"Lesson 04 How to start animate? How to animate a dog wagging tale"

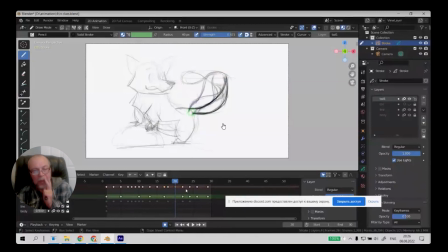[20:48]
One simple line, and will help you to control what's going on, actually. Yeah, work on that, finish please, and I think you to make specify lines really in your draw. Doc is so funny, really funny Doc. I can show mine, but I already see mistakes that the length is different everywhere.
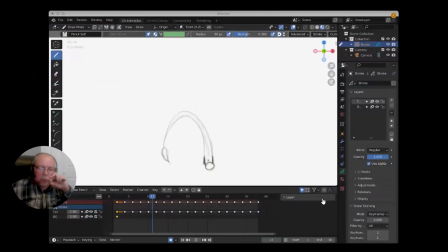[21:08]
I'm Ksenia. I made it shorter. I started with the keys, but I still managed to make it shorter. That's a good example to everyone to show something. I'll show you.
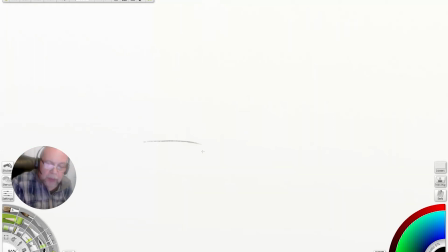[21:19]
To prevent to do these mistakes, like I said, if you do like this, right, this position and this position, right? First, draw that 8s, right? What for? Because if you have that one, you will understand what's going on here, right?
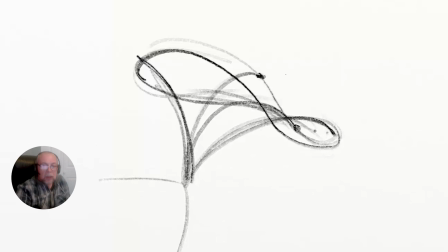[21:35]
You will understand, you see, right? Very carefully, and you will see what's going on here, right? Like this, like this could be even more. You see, depends, because now it will be if from the top, right?
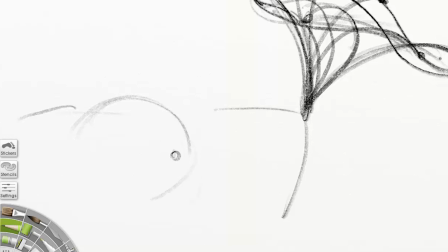[21:54]
If from the top, that will be not just like this, but it's going away, and back to us, not just a straight. You see, it's from the top.
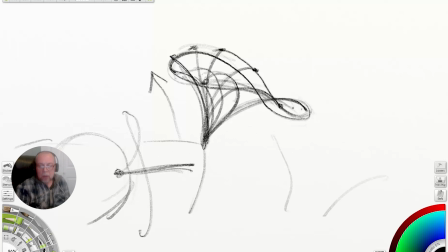[22:06]
8s, here, 8s, and again. First, of course, it's connected here, right? Second, doing this 8s, right? And after that, when it's going this direction, right?
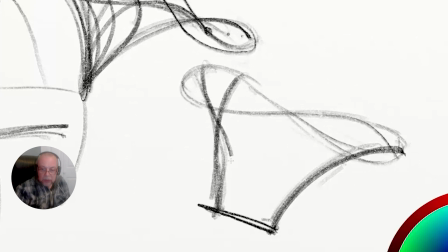[22:18]
With this, right? With this, and like I said, you see, this is curve. See, same here.
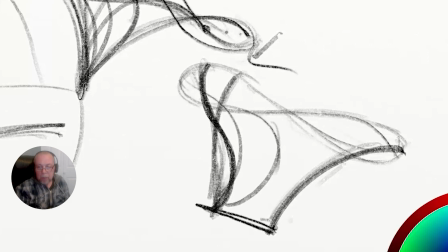[22:24]
Pom pom pom pom pom pom, right?
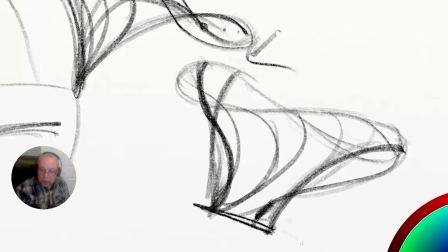[22:28]
And here's curve, because this part it's already moved this direction, but this one is still not.
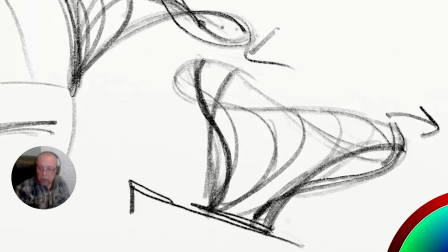[22:34]
It still moves this direction. That's his curve. Because, like I said, this connection to the one point.
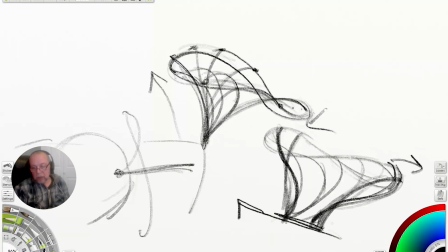[22:40]
I just more clearly to see what's going on, why I just did 2 different points.
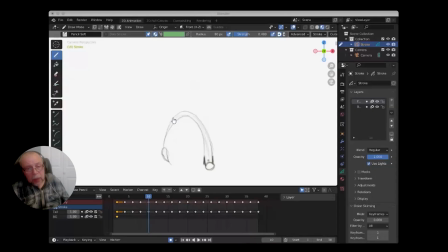[22:46]
This number 1. Number 2, it's a rubber hose now. It's too much.
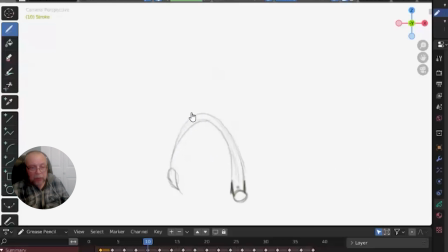[22:51]
It's too flexible, or feels like it's completely lost the power.
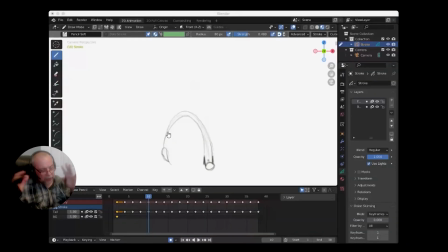[22:56]
Somehow you have to feel the border between, when characters completely move energy, right, and still has energy. This drawing is completely lost energy, you see. What means it's too long.
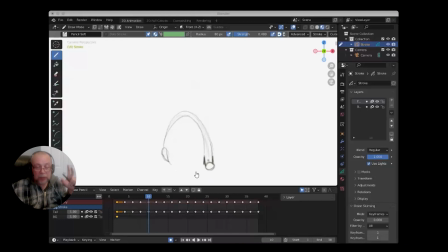[23:09]
You have to try to feel a right way, with the extremist part for that, the tail, and extremist part for the tail. Can you flip for me again? You see? It's way too much.
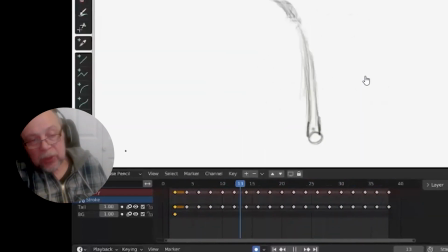[23:21]
I understand it's so many people, especially young people, they like really broad animation. I know, I was the same.
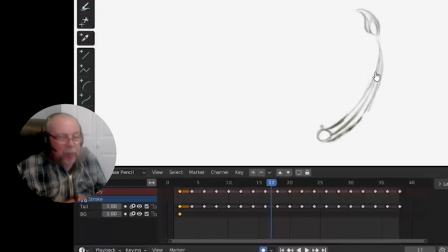[23:32]
But try to, I would say, compress your spacing, right? Don't do so wide. Don't do so big spacing. Okay.
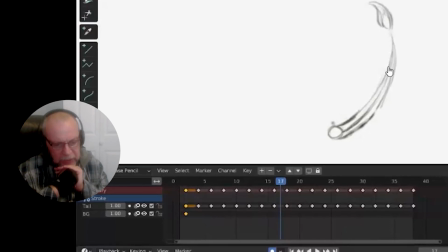[23:43]
Less move, but more pronounced and more precise. And like I said, first you put your keys, extremist keys, right?
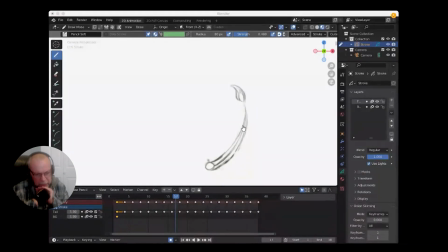[23:51]
Second is these parts in the middle of the swing, right? Or wobble. And third one, you can just make the breakdowns or in-betweens.
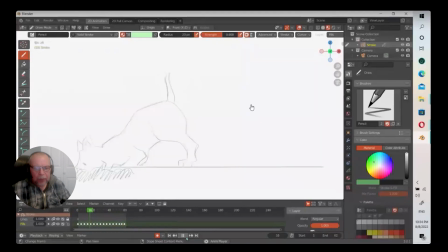[24:02]
That's the way how to do that. That's fun. Yeah, I got some mistakes here. In the very beginning, you're absolutely right. And after first waggle, actually, I don't know why you did 2 just in a row.
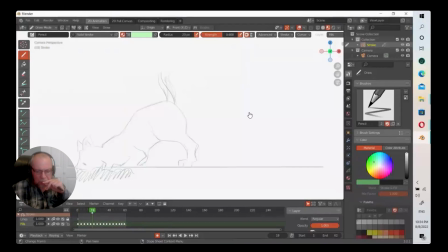[24:18]
You had to do only one and just copy it, make it circles. Huh? Yeah, like I said, the bottom part is supposed to be leads. Always thinking this way, bottom part. If somehow happen the upper part is leads, that's a mistake.
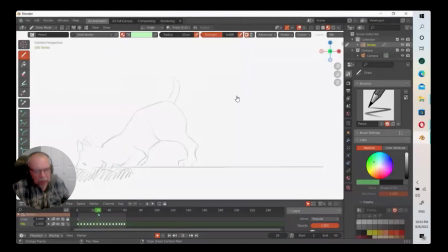[24:34]
You can check it. But like I believe, and you can see this one is fine.
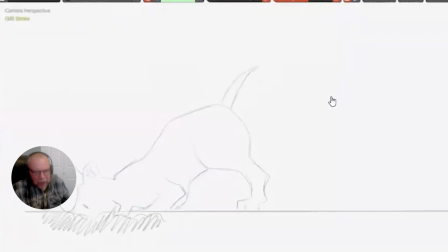[24:39]
This one is fine now. This one is, that's a mistake. Yeah. This upper part. That's the last one actually. I will correct it. Because you're doing just straight ahead, right?
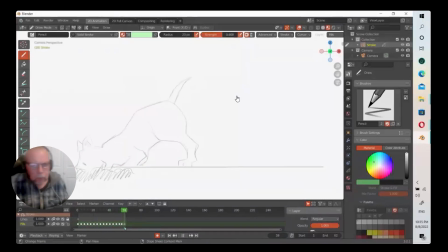[24:48]
No. I was confused with extremes, to be honest. I put like this. It was a mistake. Then I started to correct myself. I see. Okay.